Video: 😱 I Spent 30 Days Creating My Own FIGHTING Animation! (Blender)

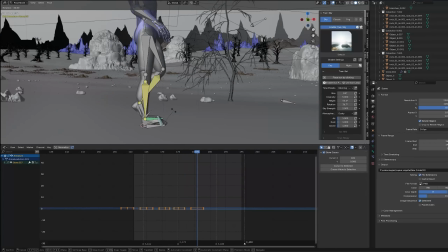4:14 I even came up with personalities for my characters, and it was important for me to show the characters' personalities in the animation as well.
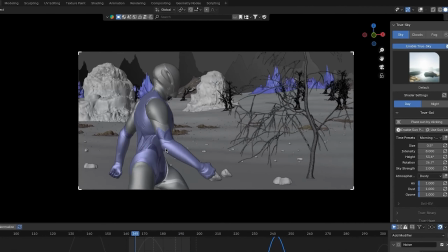4:20 For example, the dark character is very insecure before the fight, so he stomps around with obvious tension in his movements, clenched fists, leaning forward, and all that.
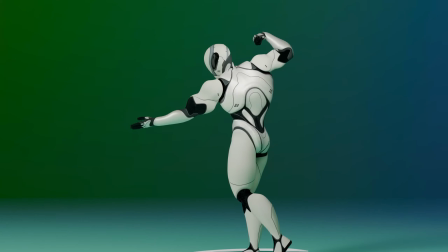4:28 But the white one is the complete opposite. The white one is a sick. He's confident, has nothing to prove, and the upcoming fight is just a warm-up for him.
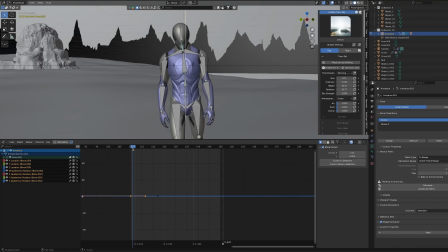4:36 And it's important to maintain the characters' personalities throughout the entire animation.
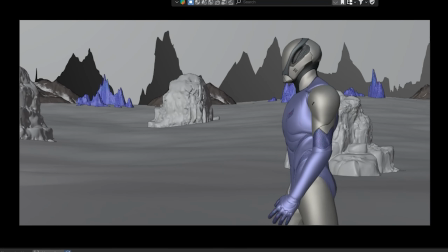4:40 With great difficulty, I finally finished animating the walk, and it was time to animate the fight. And that's when the real problems truly started. I just couldn't manage to make the fights look as cool as they did in my head. They either looked completely ridiculous or awkwardly clumsy.
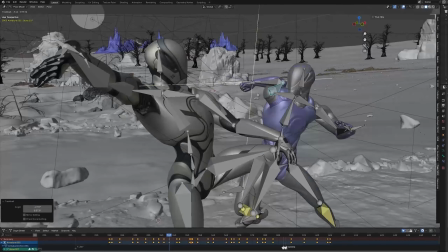4:55 All of this happened simply because I didn't fully understand how the human body actually behaves during certain specific movements.
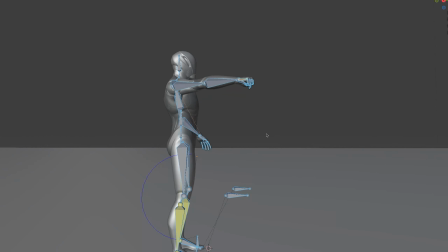5:02 For example, to animate a punch, it's not enough to just stretch your arm forward with a clenched fist.
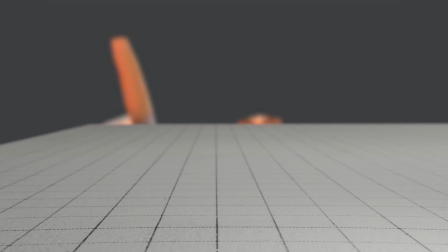5:07 That looks awkward and unnatural. A real punch actually consists of several distinct phases.
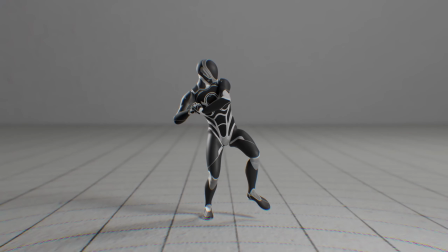5:12 When throwing a punch, you first wind up your torso and leave your leg back, then you engage your arm together with your torso,
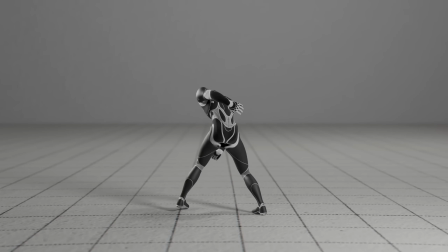5:19 and only after that does the punch itself happen, with the movement finally ending as your body resists its own inertia. Sounds simple, doesn't it? But let me gently remind you, our main task is to create an entire, fully developed fight scene lasting approximately 1 minute while keeping the movements realistic and believable throughout the animation process, which, by the way, I didn't do very well. But let's not get ahead of ourselves. To start, I went online and downloaded a bunch of different fight references.
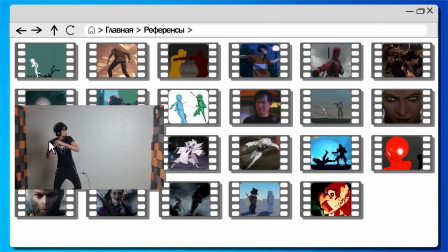5:48 Anime, TV shows, Roblox, even set up a camera myself and filmed a few videos.
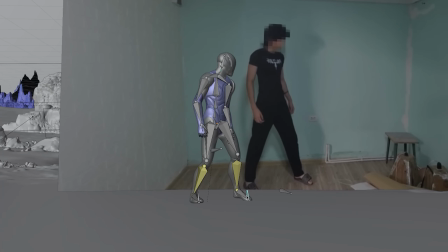5:53 And using those references as a guide, I started creating new animation keyframes. This gave me a rough understanding of how the bones behave during those very movements.
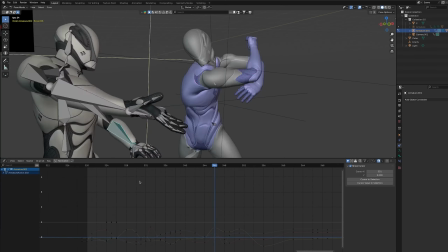6:01 However, despite the references, everything initially just looked awful.
What?
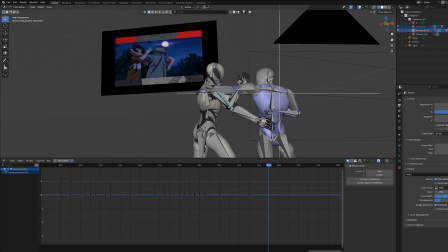6:06 A real mess, artist, damn. The main thing at this stage is not to tilt like I did.
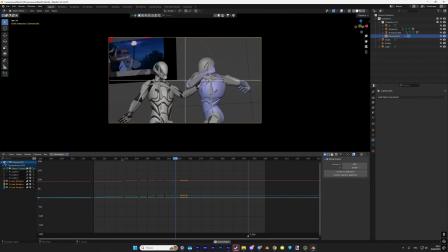6:10 It's better to gradually add details and fix mistakes so that the result looks at least somewhat acceptable.
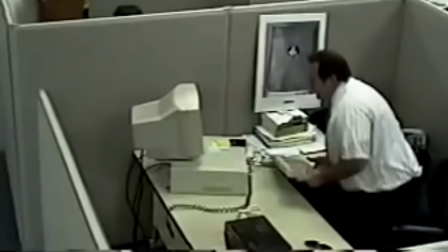6:16 Not everything works out on the first try.
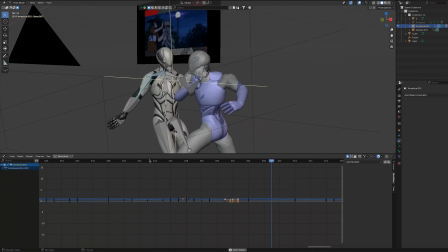6:18 After finishing one of the hand-to-hand combat scenes, I decided to make a short cutaway, inspired by the X-ray reference from my favorite fighting game, Mortal Kombat 1.
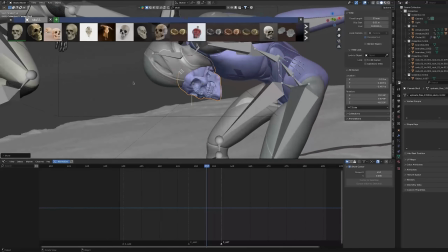6:27 To do this, I animated the strike, then added a skull inside the character who took the hit.
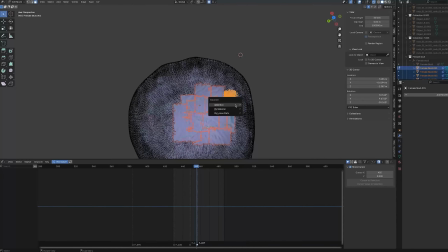6:32 I broke that skull into pieces and animated the fracture.
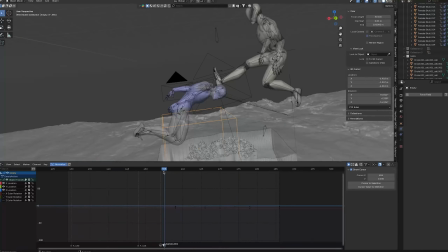6:35 I did pretty much the same thing with the ground beneath the character to add more impact to the blow against the ground that follows the X-ray.
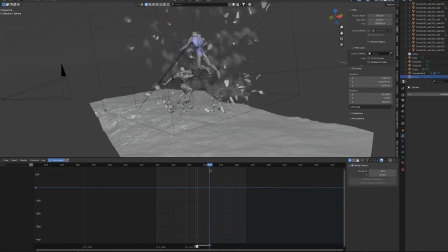6:42 Later, after adding particles and a bit of dust, which by the way I was also doing for the first time, the computer, by the way, was not happy about this decision at all.
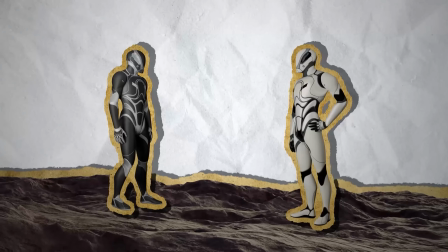6:51 Now, according to my plan, it was time for the katana battle.
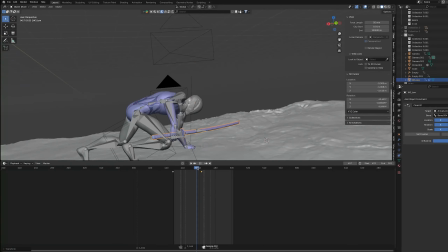6:54 I quickly downloaded a katana model, attached it to the character's hands, and that's when things suddenly got a lot more complicated again.
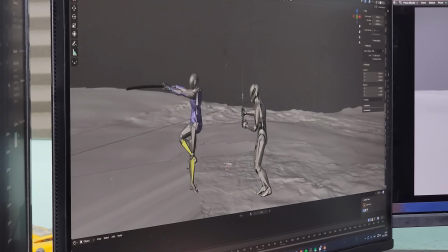7:01 I honestly had absolutely no idea how to animate katana battles at all, and there really weren't many references that suited me either. So, after thinking about it, I decided to use the so-called blocking method. Blocking is essentially a draft version of the animation.
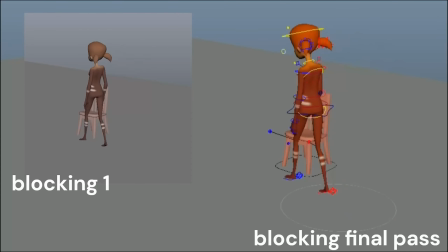7:16 With this method, you first set up the main key poses to understand in which direction the character is moving, and only after that do you add smoothness and fix any mistakes.
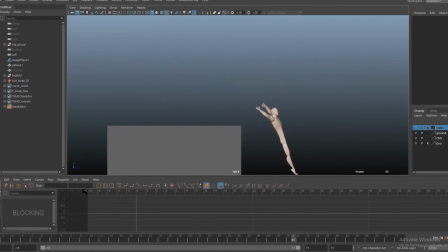7:25 This approach really simplifies the work, especially when the animation gets truly complex.
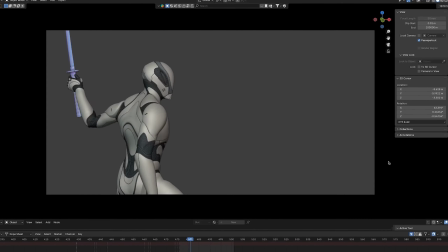7:30 That's exactly what I did with this animation. But here it seemed to me that because of the katana's movement being too fast, it looked kind of jerky maybe?
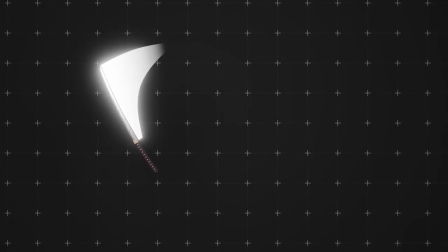7:39 That's why I decided to make the katana leave a visible trail behind it, just like you often see in various stickman animations.
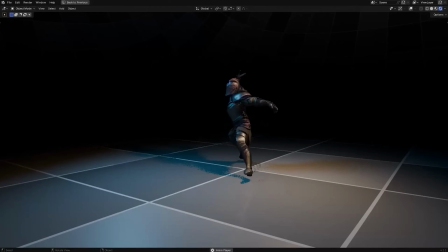7:46 I even bought an add-on specifically designed for this purpose, which was supposed to automatically create such trails.
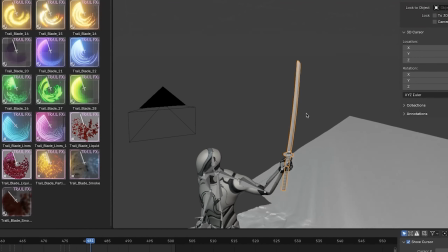7:51 But for some reason, it didn't work for me. Or maybe I just didn't figure out how to use it properly.
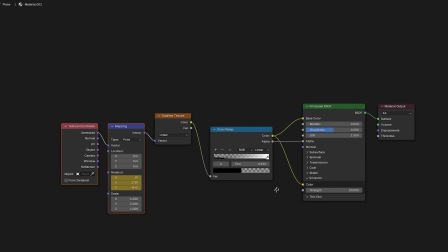7:57 In the end, I simply created a plane, made a special and unique material for it, and then animated it so that it would follow along the path of the katana.
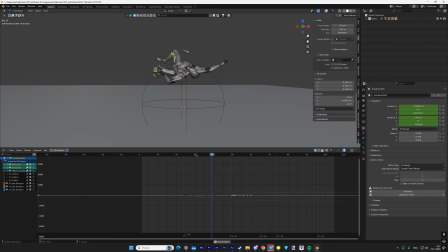8:04 It didn't turn out perfectly, but overall the result is acceptable. From this point on, I decided to completely stop caring about the realism of the animations.
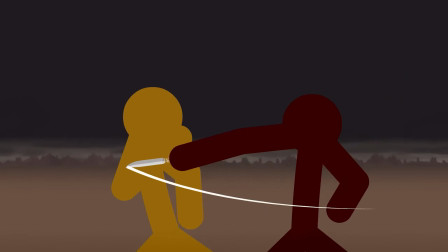8:12 Because it occurred to me that all that epicness I love so much, especially in stickman fights, is achieved not through realistic movements at all.